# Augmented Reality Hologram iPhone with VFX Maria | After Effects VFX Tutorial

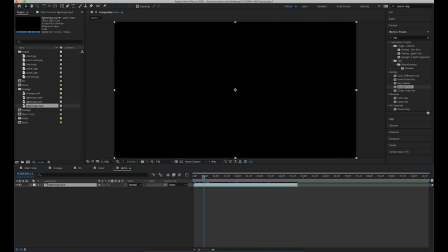Add your lightning footage and cut just the part where the lightning happens. Make the same thing for the all lightning footage. This way we can have some variation.
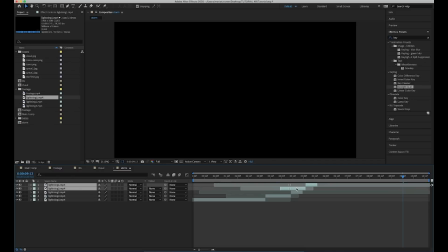Then just duplicate the layers and move it further so we have whole timeline full of lightning.
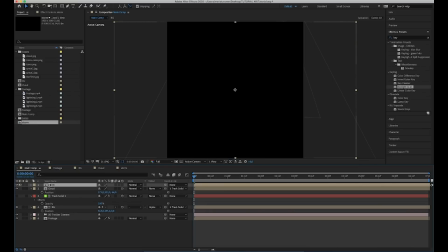Go back to main comp, drag the footage in our timeline, make it 3D layer and partner it with our track solid.
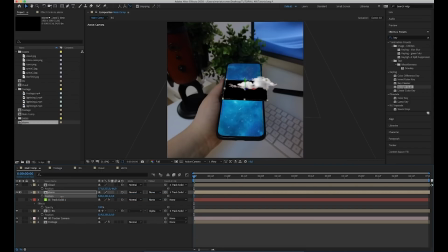Scale and move the position so it's just a little bit under the cloud. With our pen tool, we're going to mask the footage so it's smaller than the cloud. Now add some feather and voila, now our cloud looks like there is some lightning inside.
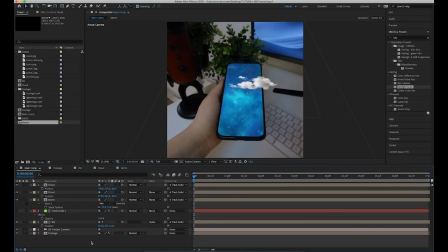Next, I just duplicate the cloud and made a mini cloud. For this mini cloud, I didn't use the storm footage.
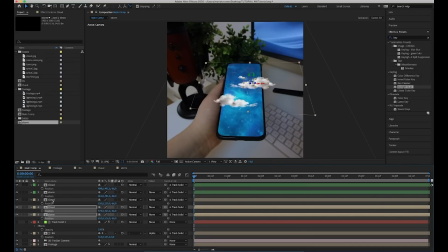Now you can just duplicate the clouds as many times as you want and place them whenever you want it to be.
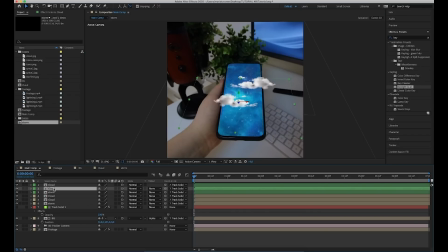To add some 3D vibes here, we're going to duplicate the cloud layer, move it under the cloud, and then we add a fill effect.
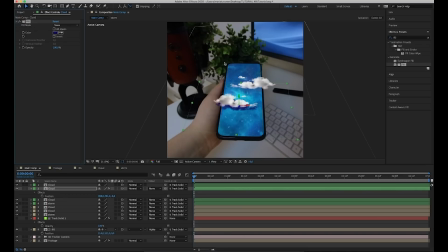And change the color dark blue. Then we add Gaussian blur so we can have this nice blurred shadow under the cloud.
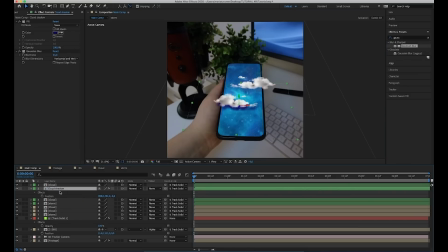Now repeat this process for the other clouds. For the mini clouds, I didn't add that much blur because I like more sharper look for them.
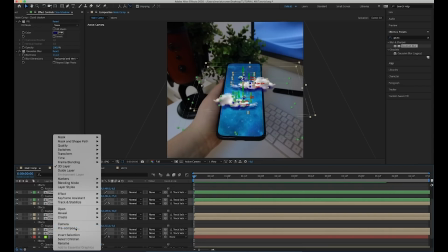Then select all the cloud layers and pre-compose them so our main comp is a little bit cleaner.
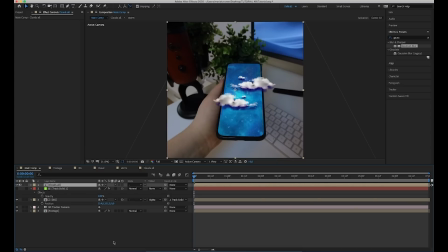Remember to check this box to get our 3D information back. Next, we're going to make this mini pop-up screen here. Select a round rectangle tool to make a new shape layer. Make sure the fill is light gray and the stroke is white.
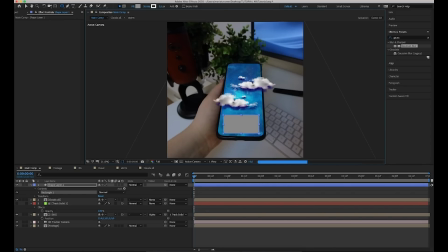Make a 3D layer and partner it with our track solid. Change the size and the position where you want it to be.
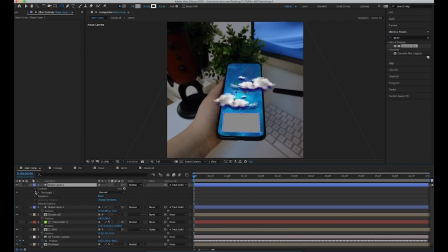Next, duplicate the layer and go open the shape layer settings and delete the fill. Also, change the stroke width to 1.5.
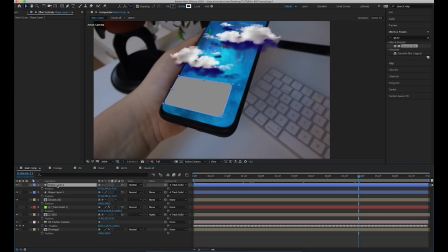Now, move the layer back. And duplicate it and move this one even more back.
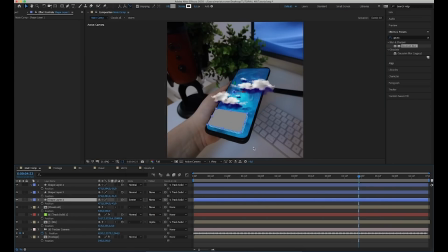Next, we're going to change the top layer mode to screen mode. Okay, actually, I didn't like the way it looked,
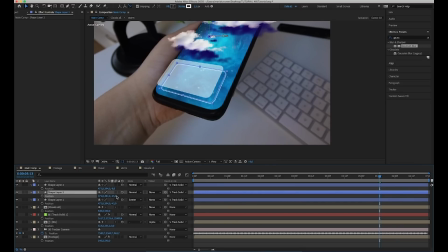so I just adjust the layer spacing and I also changed the stroke layer's width to 1.
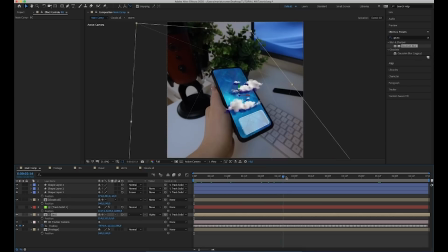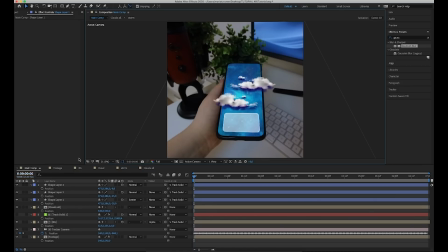Next, we're going to add our storm footage here, which we made for the clouds.
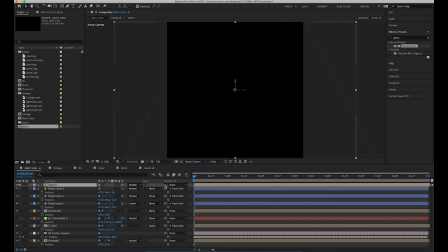Again, make a 3D layer and partner it with our tracking solid.
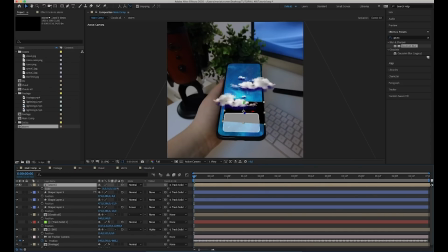Then scale it down and move the position so it's under the mini pop-up screen thing. Make it sure it's still a little bit bigger than the pop-up screen.